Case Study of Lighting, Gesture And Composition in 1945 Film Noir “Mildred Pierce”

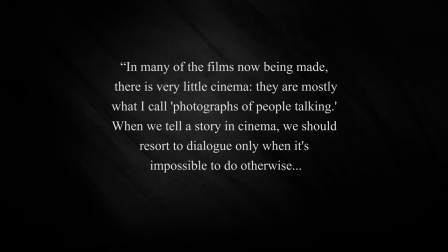In many of the films now being made, there is very little cinema. They are mostly what I call photographs of people talking. When we tell a story in cinema, we should resort to dialogue only when it's impossible to do otherwise.
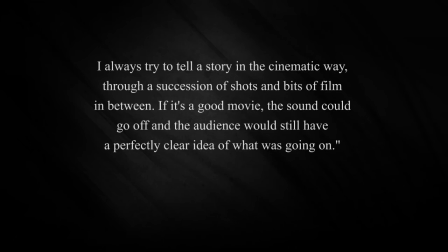I always try to tell a story in the cinematic way, through a succession of shots and bits of film in between. If it's a good movie, the sound could go off and the audience would still have a perfectly clear idea of what is going on.
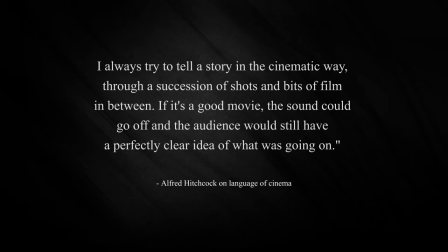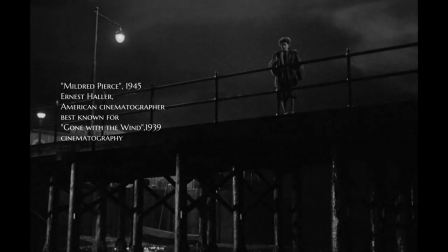Indeed, let me give you some examples. Mildred Pierce is a 1945 American film noir crime drama.
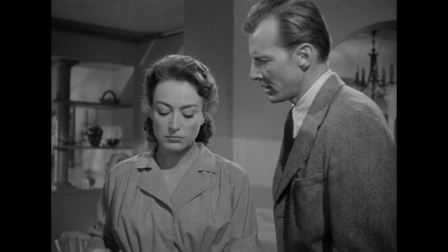Mildred has a wealthy husband which leaves her for another woman and then Mildred decides to raise her two daughters on her own.
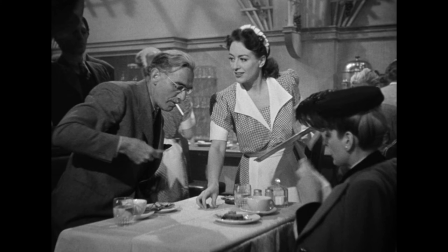Now, despite having some financial success in restaurant business, she starts to waitress, and her oldest daughter,
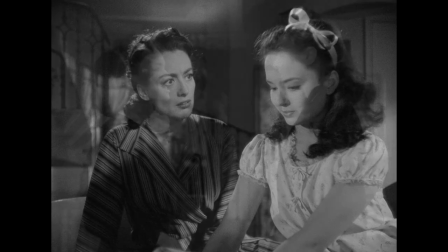16-year-old spoiled social climber named Veda, resents her mother for degrading their social status.
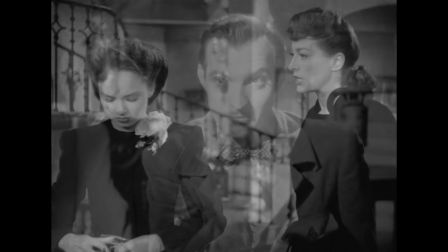They have a complicated relationship, and it gets even more complicated when they both get attracted to an older man called Monte,
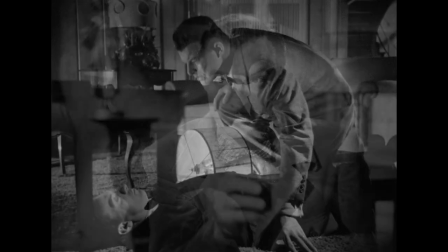and eventually, it ends in Monte being murdered.
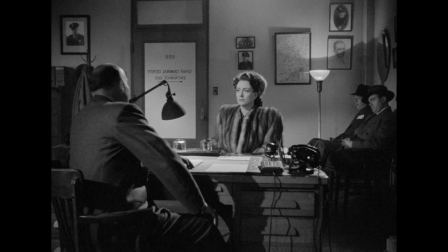By the end of the film, Mildred reveals her story to the police officer in her flashbacks.
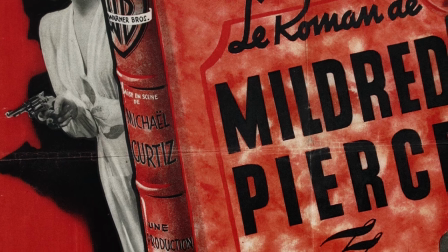I want to examine the ending of this particular film noir because I want to teach you and inspire you to use lighting more effectively in your storytelling.
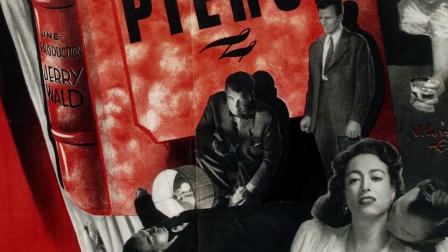We will examine some screenshots from the film.
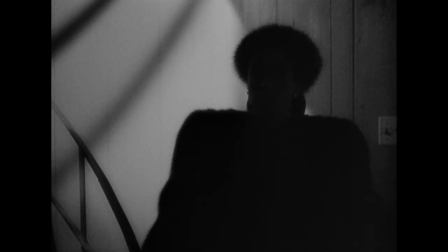We start with a shot where there is only a silhouette of a person that looks like is wearing fur coat and fur hat. We can assume it's a woman. The back wall behind her is not completely white, it is instead filled with interesting shadows of its own,
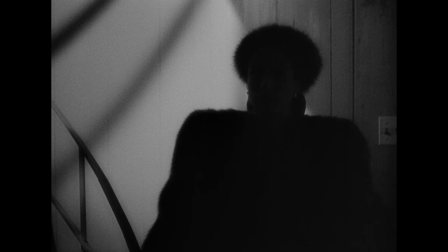adding to the atmosphere and the visual interest of the shot.
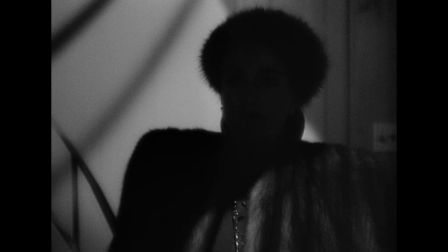The next shot is obviously the continuation of the first, but this time not only is the character approaching the camera, therefore filling the frame, but she is partly being revealed, with a slice of light across her left shoulder and her chest.
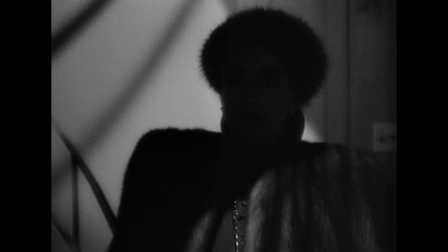As audience, we are still partly kept in the dark, pun intended. This is a masterclass of visual storytelling.
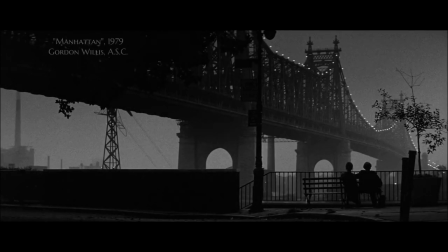Remember what Gordon Willis, the cinematographer, he said, You are not only author of visual aesthetics,
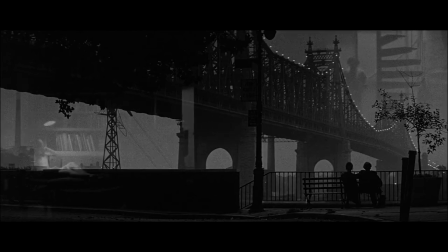meaning you are not only painting nice pictures, you are also a visual psychologist,
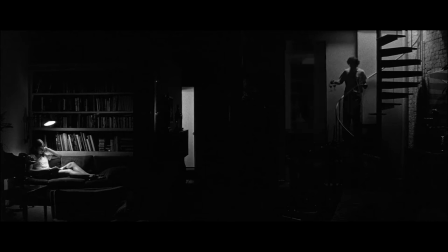making the audience see and feel what you want them to see and feel,
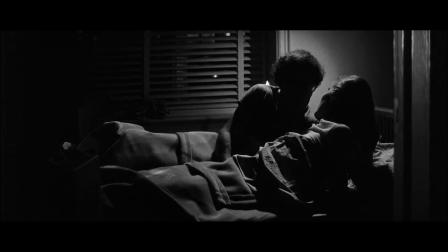painting pictures in the dark. Here we see another master at work, choosing his paint brushes very carefully and deliberately.
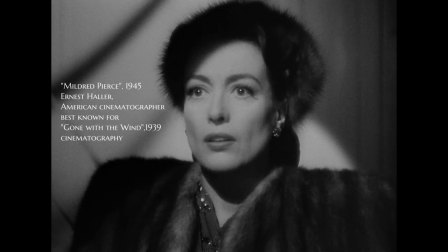In the very next few frames, we finally see the mystery woman, entering close-up, filling in the frame. Her face and gesture revealed. We can read from her gesture, her facial expression, that she is surprised by what she sees, off-frame somewhere.
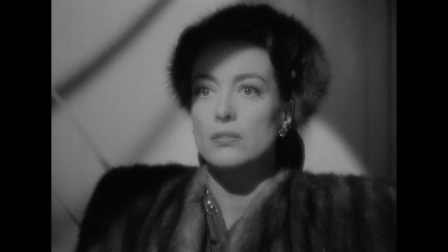You know, they say that the good photograph is knowing where to stand, and the close-up shot is perfectly appropriate here. It's important moment for her, and so the big close-up explains that.
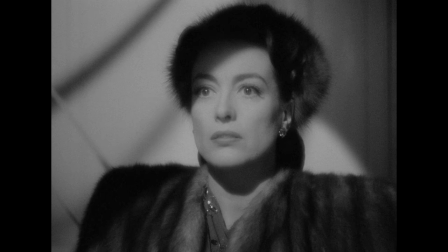The closer someone is to the camera, the more important the shot, the more important is what they have to tell us.
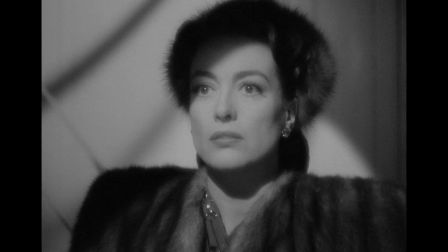Okay, so we have been given enough information with the help of framing, gesture, and of course lighting,
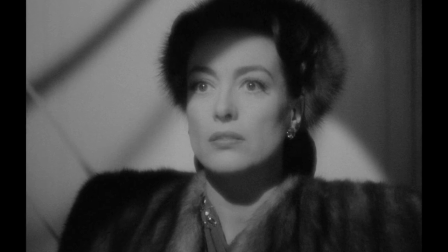so that we don't have much more to learn from camera staying focused on her.
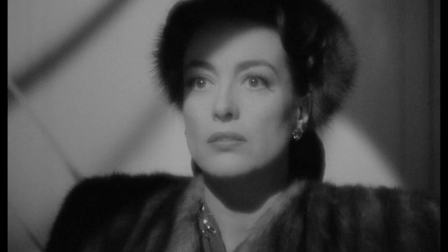Now we want to learn about what is she looking at, what is she sneaking up on, and what is giving her such a surprised facial expression.